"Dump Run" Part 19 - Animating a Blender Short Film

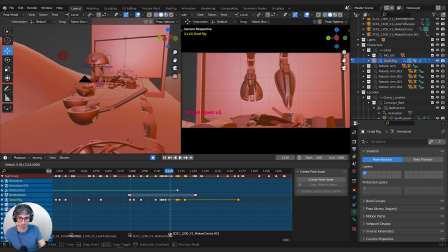20:55 Right? And G to grab. Just bring it out a little bit.
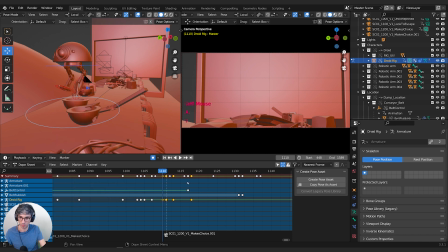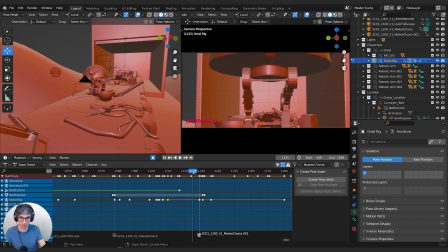21:22 I guess this is affecting the curves, which is why these guys are going out. So I should do that free thing again.
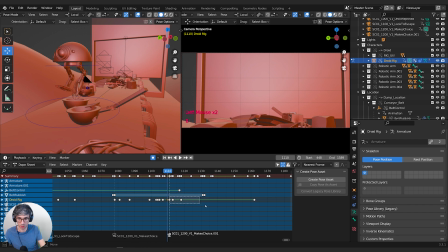21:29 So grab those, handle type free. Now he should just stay put. He's still going. Still going. Why is he going? Is there, oh, there must be animation on his actual base.
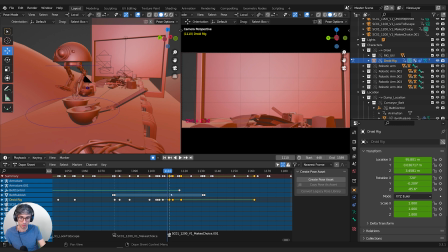21:49 Yep, there is. All right. So that means I just need to also get out of pose mode. And I location rotation, this frame, I location rotation.
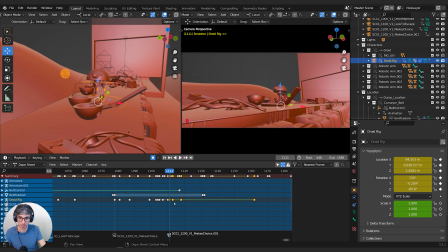22:04 And then I can select these guys like this and grab out.
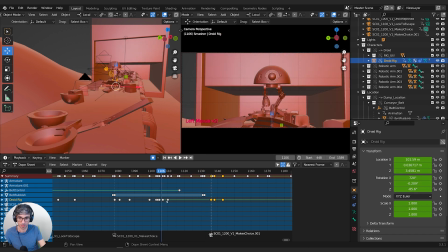22:12 Yeah, cool. Now he's just moving to that keyframe. Perfect. So I can just grab this, Shift D to duplicate, drag it out. Now I should stay fairly still. It's got a little bit of movement because the curves kind of automatically get a little bit. If I could make this, if I select these guys and go handle type auto clamped, that'll keep him still.
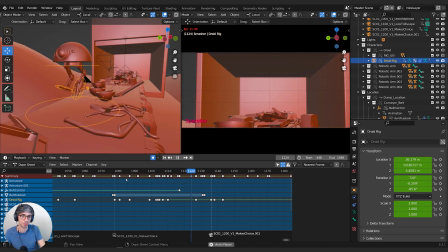All right, now let's get a little more impact on this hit, because this is kind of the big important hit for the smasher.
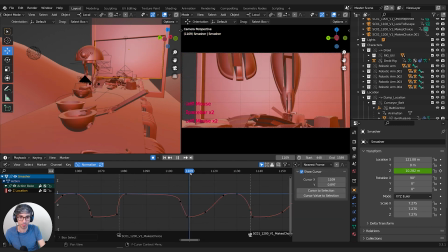22:43 So the drop down is pretty cool, but I feel like it just needs to stay down a little bit
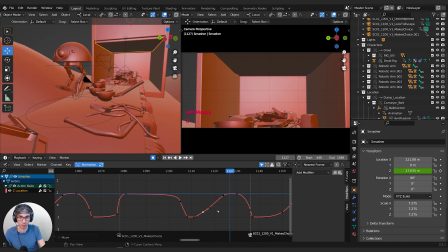22:52 and then like lift up with a bit more power.
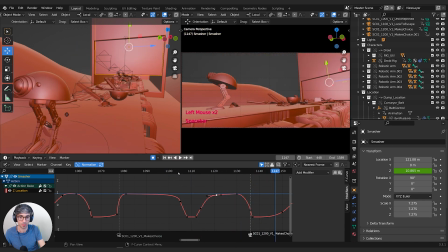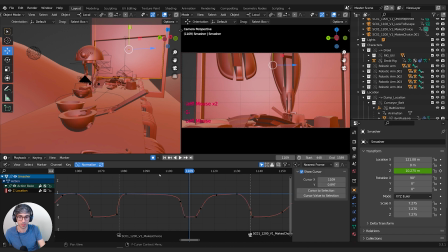23:09 Bring that back a little bit more.
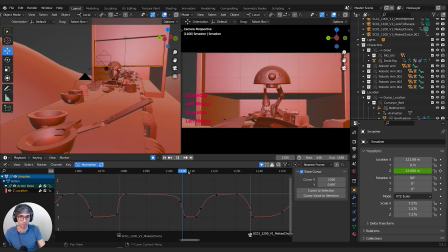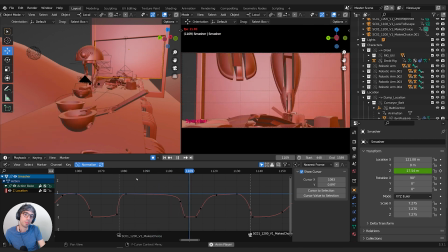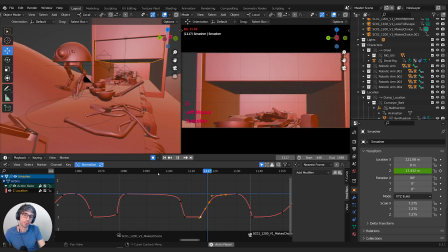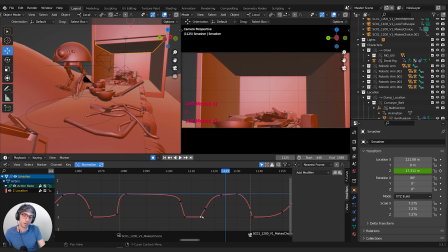What happened if I had a really slow lift after that heavy weight?
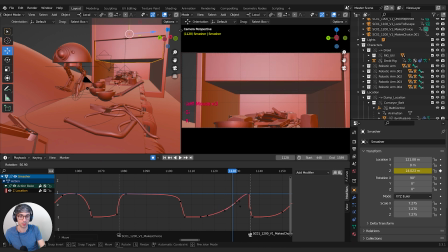23:44 Like this, right?
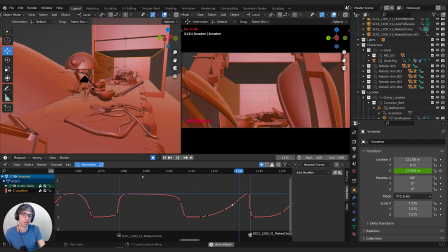23:50 That's a bit more dramatic, I think.
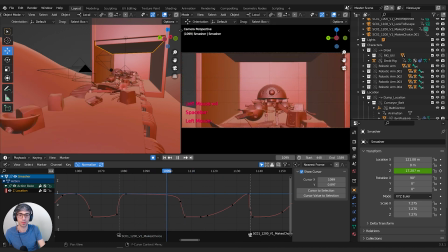23:54 Now, one problem is we've got this sort of conflict where this thing goes down at the same time as he's going up.
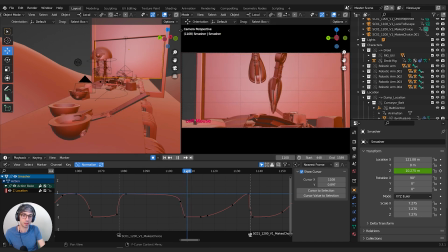23:59 So our eye goes up with him and we kind of miss the hit. We could also correct that by adding a bit of camera shake. So on this hit here, what we could do is grab a bit of X rotation.
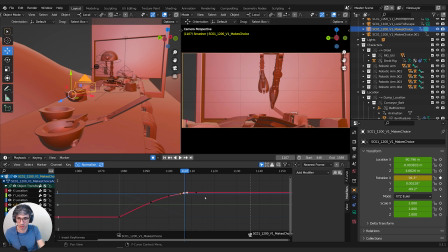24:14 And let's say we go, I select a channel and then dot, dot, dot, maybe even just 2 frames and put another just key here, but then grab it down.
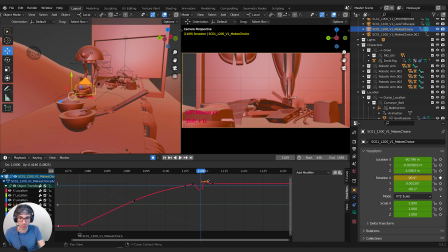24:30 And then get Shift D to duplicate, just bring this up. A little bit more.
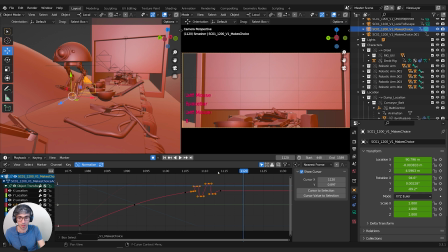24:48 Yeah, cool. Way too much, but get the idea. Let's see. I'm gonna So just go Shift S, cursor to selection. Is that going to work? Oh, I've got normalize turned on.
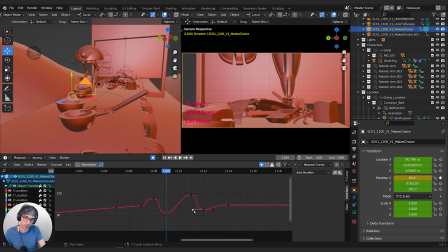25:01 If normalize is turned on, that won't work.